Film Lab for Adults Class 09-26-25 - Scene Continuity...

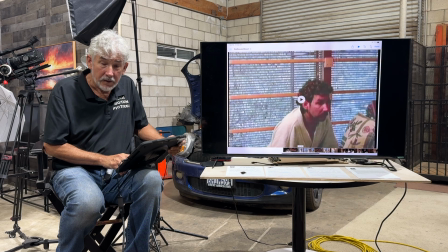(0:00)
Now,
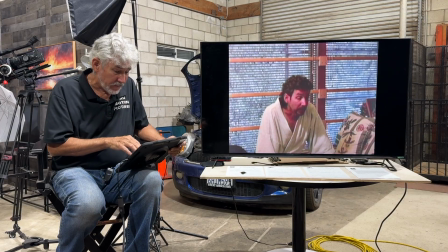(0:05)
note that when we're going back and forth between when this scene got shot, okay,
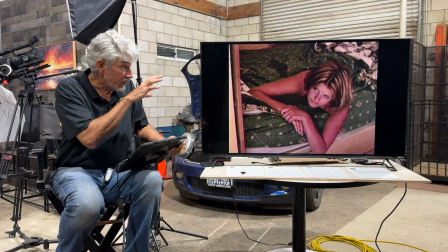(0:13)
this particular part of the scene right here, I was in that little alcove there, okay?
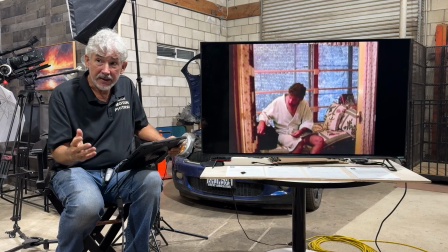(0:21)
I was in that alcove. The corresponding shot, the reverse angle shot of her in the bed, that one right there.
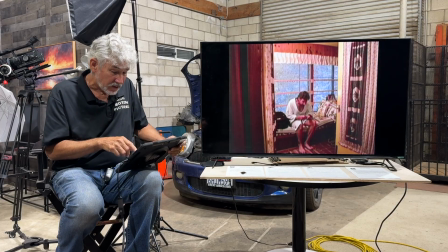(0:30)
While we were shooting this, she was not there, okay?
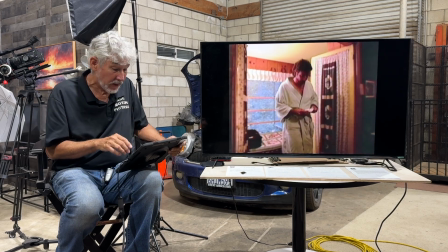(0:35)
She wasn't in the bed, it was just me.
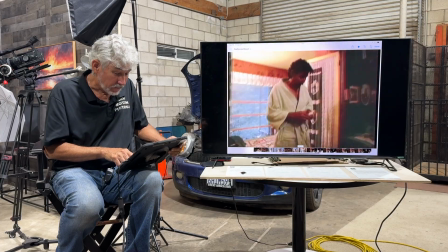(0:39)
And you note right here, as we're going by,
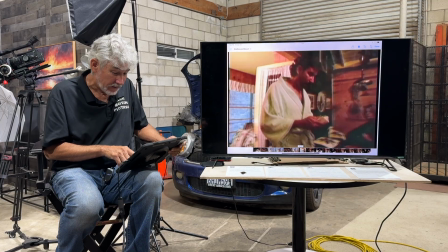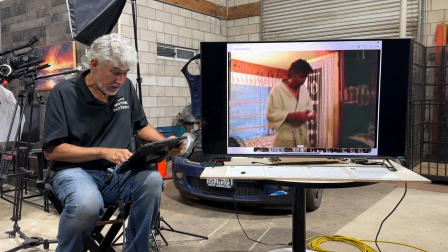(0:52)
it's kind of a cheat.
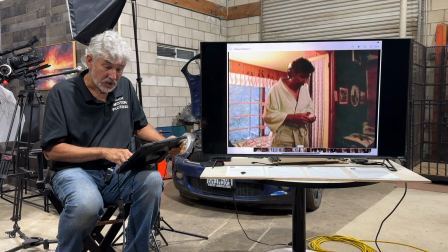(0:54)
See, as it's coming through here, notice she should have been there in the leaning over that pillow. We should be able to see her there getting up. Well, note that she's already up here in this shot, okay?
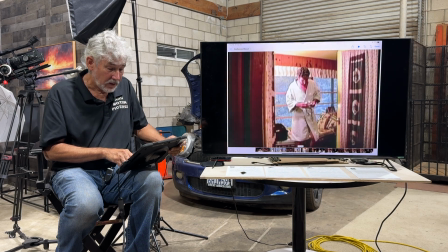(1:10)
So kind of a cheat. And probably in the edit, probably should have cut it about there.
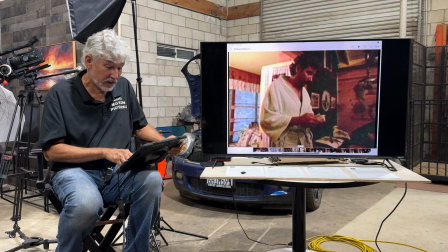(1:18)
So the editor went a little bit too far with that shot right there. You see that?
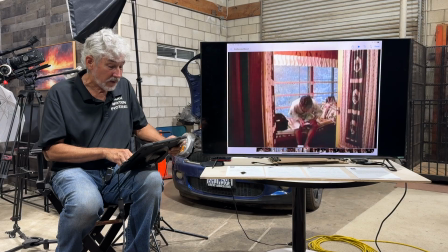(1:23)
She's not there. You can see the fact that she's not there. But this goes by so fast you don't really realize that's what's going on.
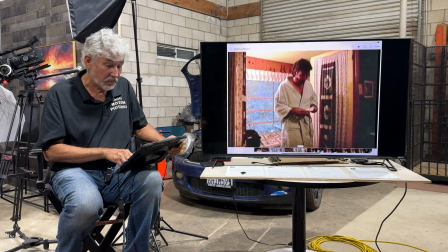(1:30)
But the reason I picked this scene was because of that one kind of goof in the edit, that she's not there.
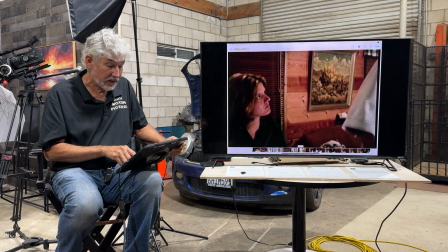(1:38)
She should have been right there in that part of the bed, and she wasn't.
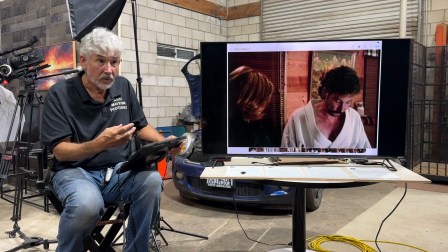(1:41)
But note now she's sitting up, but we did a dissolve to kind of cheat, okay, time change.
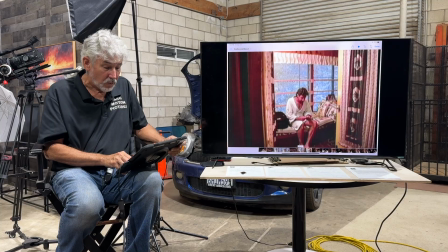(1:47)
But that's what I wanted to show you when we're talking about working with continuity, okay?
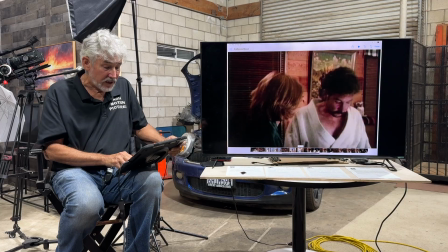(1:53)
We go back and forth. Now, you've seen this whole thing go back and forth here.
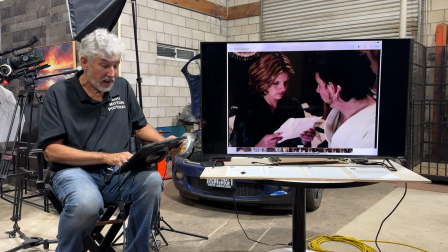(1:58)
And these camera angles from back and forth, okay?
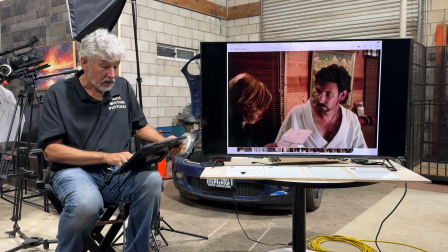(2:03)
And that, in this particular instance, you know, we're both in the scene.
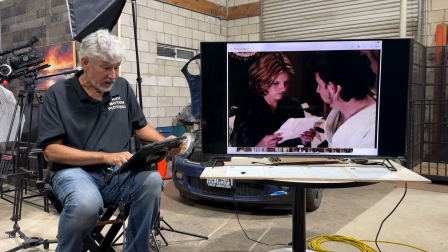(2:09)
But we, because of the confines of this cabin,
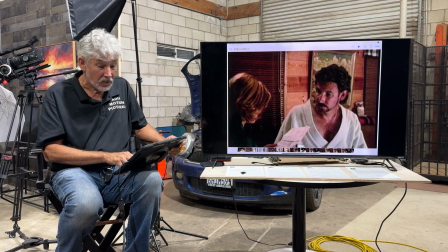(2:14)
an actual cabin up in the mountains that we were using, we didn't have the room to have 2 cameras and 2 lighting setups. It's just not enough room. And the crew barely fit in.
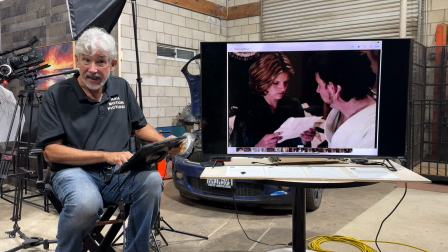(2:24)
So to get these 2 camera angles, we had to move one camera back and forth.
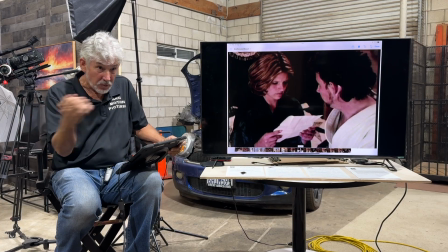(2:32)
Okay, now that doesn't mean we went, oh, shoot part of this, then shoot part of that, and shoot part of this.
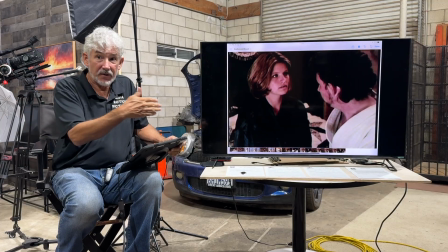(2:38)
No, all the scenes in one side shot this way. All the scenes from this other angle shot it.
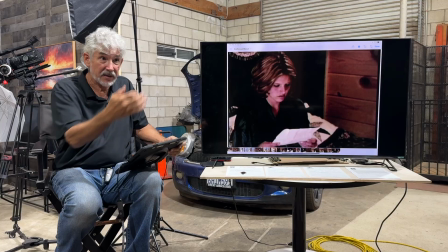(2:44)
So in essence, doing the scene twice. With the camera here this time, the camera here that time.
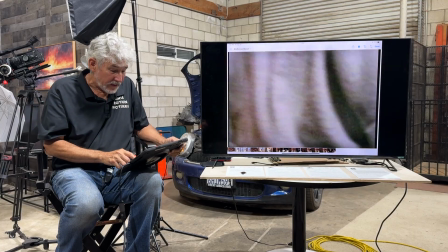(2:50)
Now, to make that convincing,
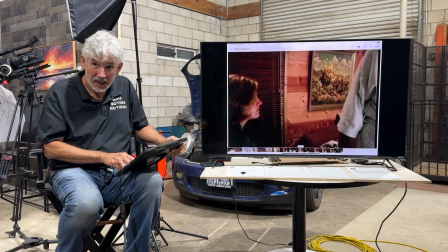(2:56)
we have to do exactly the same thing both times, flawlessly.
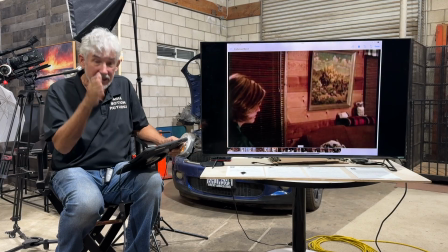(3:03)
Our face has to be, if I'm looking at this angle, when it goes to the reverse angle,
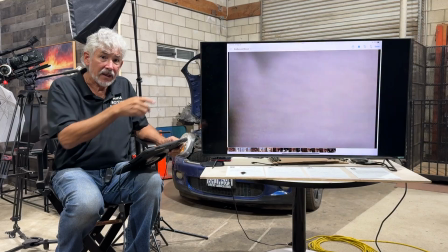(3:08)
if I'm saying these words and I'm looking down, when it goes to the other angle, I have to be saying those words looking down.
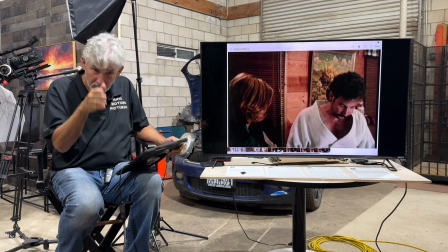(3:15)
Because if I go one angle and say, oh, I'm looking down, and I'm saying, oh,
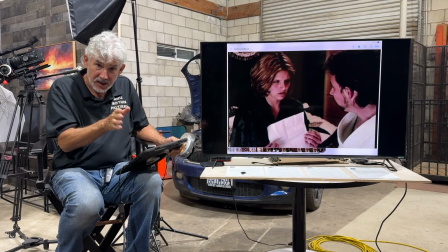(3:21)
this is bad, and you go to the other side, and all of a sudden my face is up like this,
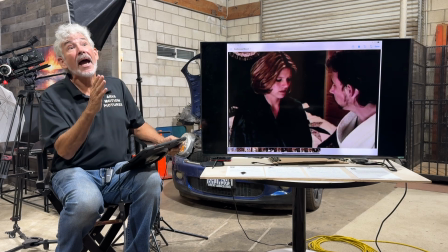(3:26)
oh, this is bad. And you say, oh, this is bad. It doesn't work for the audience, okay?
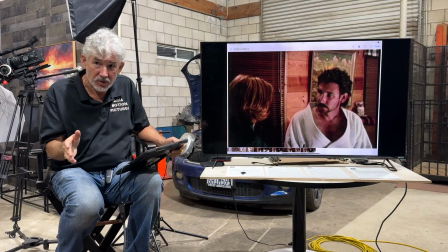(3:33)
That's continuity. That's what we're trying to avoid going wrong.
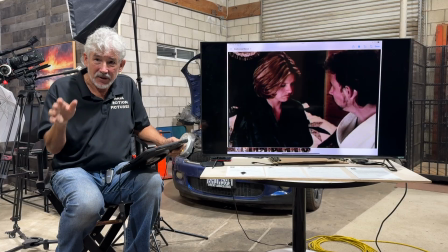(3:38)
That is the mechanics of acting for the camera. That is the hardest thing to do, okay?
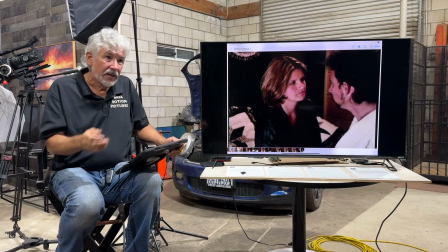(3:45)
Keeping character, knowing what you did from one take to the next take.
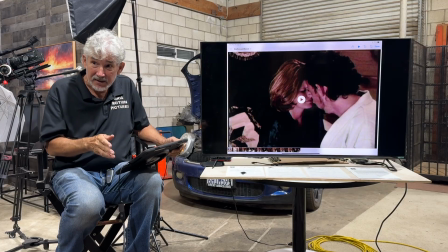(3:51)
And so it takes practice, it takes remembering, it takes doing this stuff.
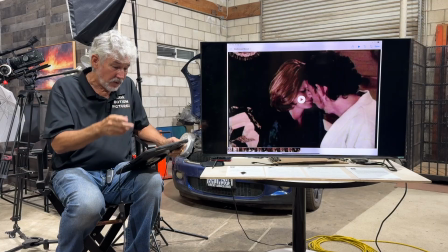(3:56)
We do this scene